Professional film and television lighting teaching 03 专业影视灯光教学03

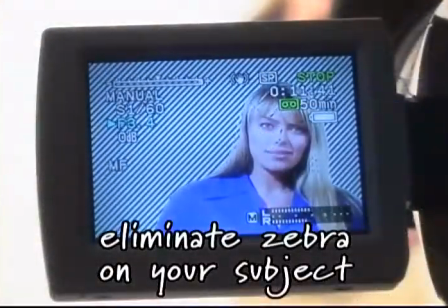First turn on the key light and move it closer until you see the first hint of zebra on your subject, then back it away until the zebra disappears.
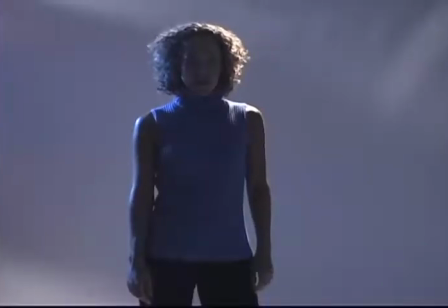You can use a blue, amber or orange gelled backlight for a little shine on the subject's hair and shoulders,
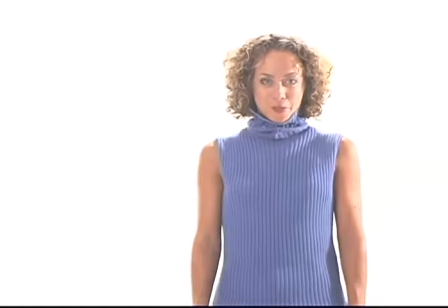but never a white backlight since lighting the edges of your subject white will have the effect of merging them into the background. Once you've followed the white limbo lighting procedure, if you've been successful at having the zebra pattern on the entire background and none on the subject,
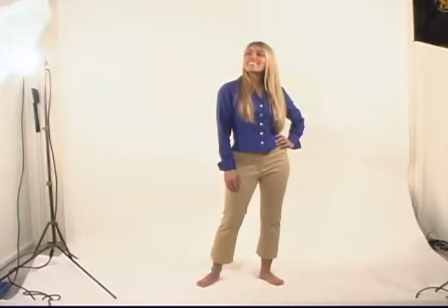you'll find that amazingly most professional software will smoothly key out the pure white background with a LumaKey filter,
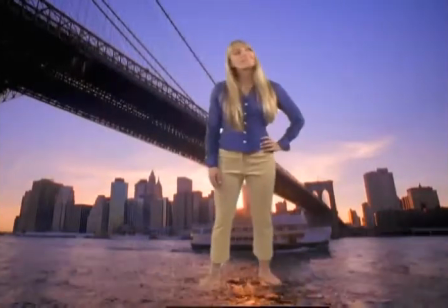which will make any area of the frame over a certain brightness level disappear and reveal the video layer below. The DVCreators.net amazing secret outdoor lighting formula technique covered earlier can also be used with one of your own lights substituting for the sun.
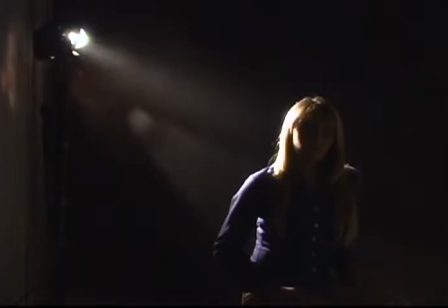Simply position a very bright light source behind and off to the side of your subject and use a reflector to fill the front of your subject.
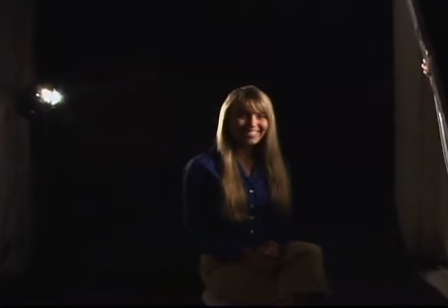Position the bounce on the opposite side of the light and try high and low angles.
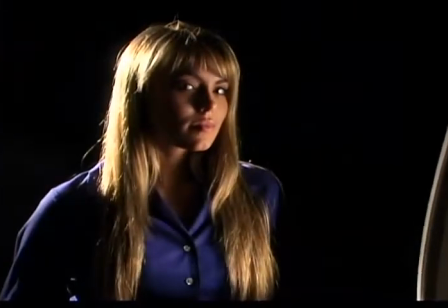You may need a silver or gold reflector to reflect enough light.
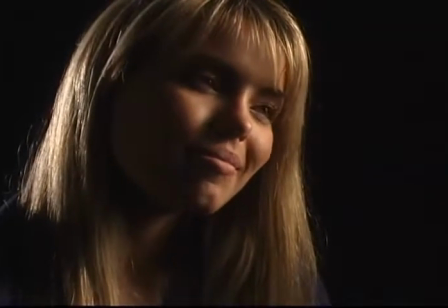With this tip, you can get incredibly beautiful results with just a single light and a piece of white foam core. What an easy setup! Who said lighting had to be complicated?
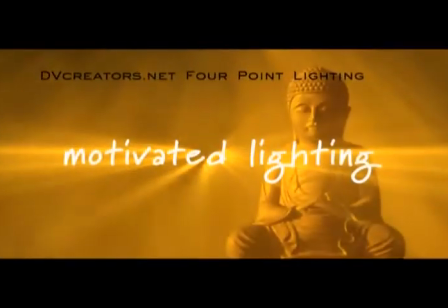What is motivated lighting? When lighting your set, look at each scene and think, where would the light normally be coming from in this place, and what would it look like?
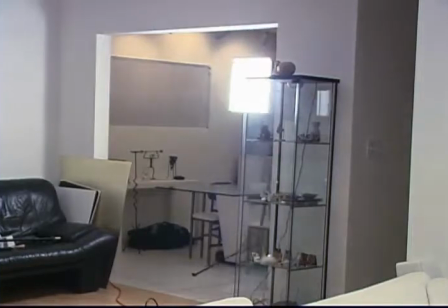Places you would normally associate with bringing light into a scene, like doorways, windows, and hallways.
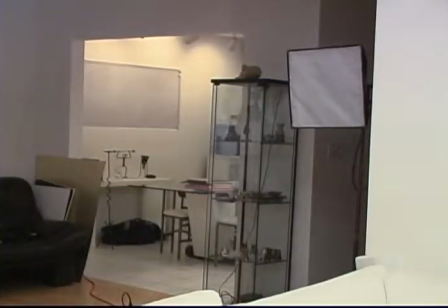These are first choices for where the key light should be coming from.
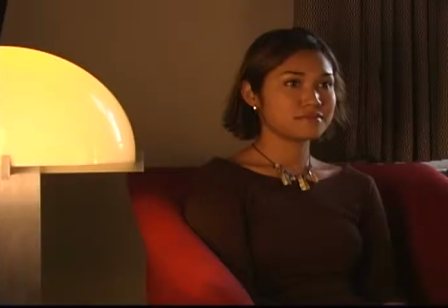A light that appears in a shot, like a table or floor lamp, ceiling light or street light is called a practical.
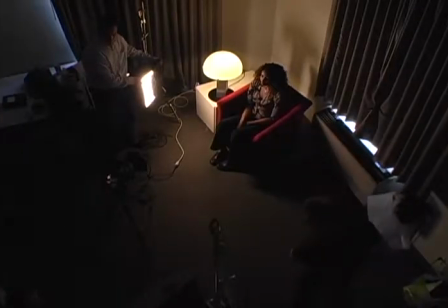When lighting a scene that has apparent light sources in it, you want to place your lights so the light direction, quality, and color appears to be coming from the practical. This technique is another example of motivated lighting. Here's an example of a desk lamp in a scene.
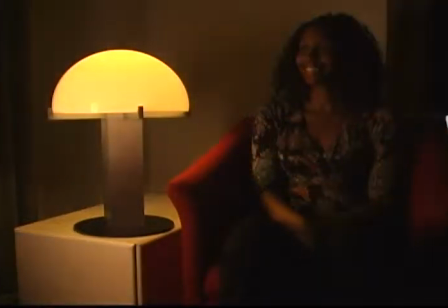Notice how strange it looks when lit from the wrong side and how much more natural it looks to light the scene from the lamp side.
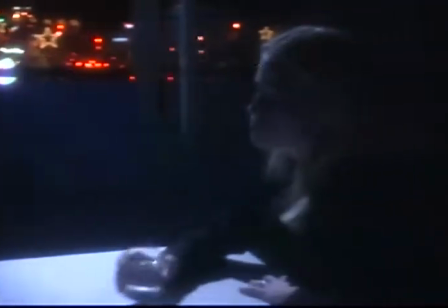Here's a scene where a single pro-light is simulating moonlight coming from outside.
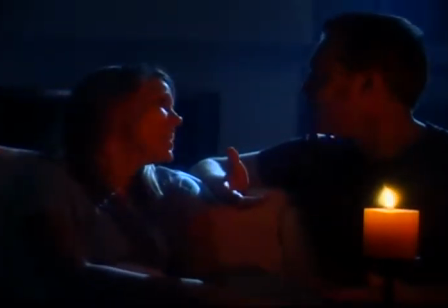In a romantic setting, the light might be coming from a candle or warm lamp on the table,
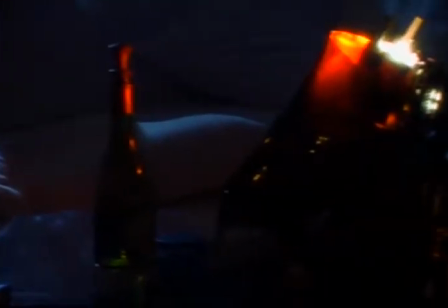so you'd place a soft key light on the same side as the practical and gel it with an orange or amber gel.
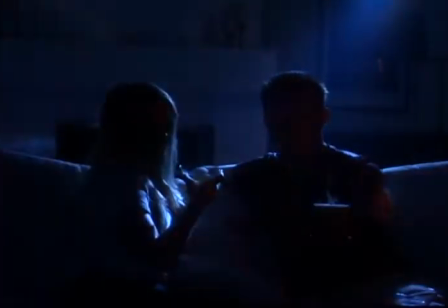When your talent turns off a practical on set,
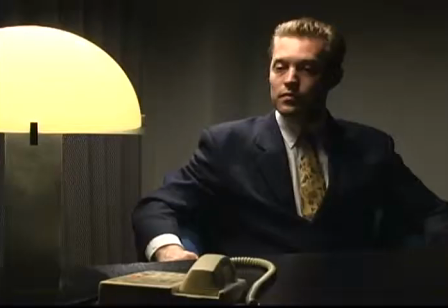a common technique is to switch off your lighting simultaneously, and if it's a nighttime scene, also turn on a blue light at the same time. Remember that you white balance before putting colored gels on your lights or turning on lights with colored gels.
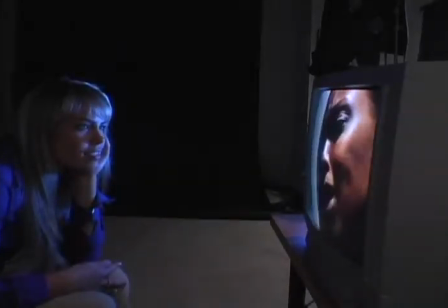Another example of motivated lighting is placing a blue gelled light behind a TV or computer
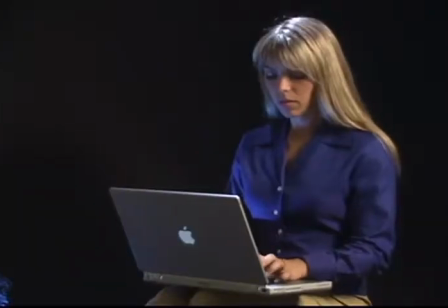screen so the light simulates the light of the screen and casts a blue glow over the people watching it.
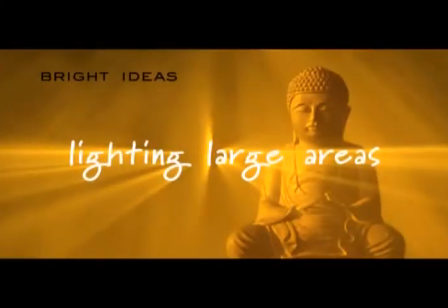Here are some tips for lighting a large area with only a few lights. The first thing you'll probably want to do is bring up the overall light level in the room.
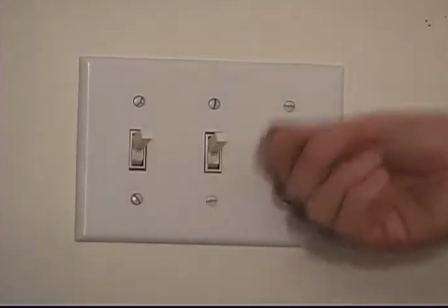One thing to try first, just because it's easy, is to turn on the existing lighting and just see how it looks.
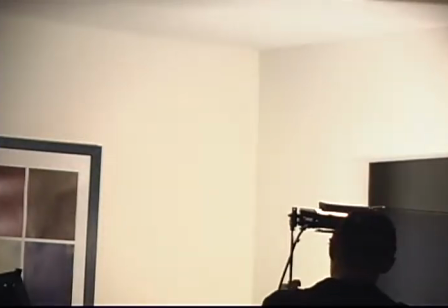In a place with white walls,
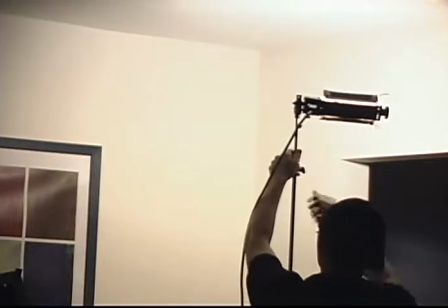you can bounce a TOTA light or work light against the walls to bathe the entire scene in a minimum amount of light before placing your other lights.
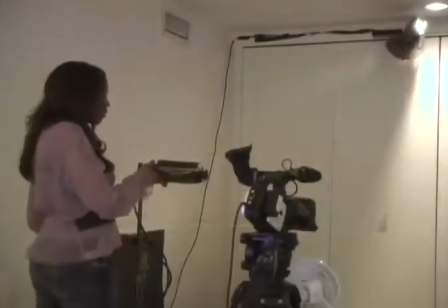The TOTA is called a broad light and does a good job at blasting a nice, even light over a wide area. If there are no white walls, try bouncing light off the ceiling. Remember that there's no law that you must light large areas evenly.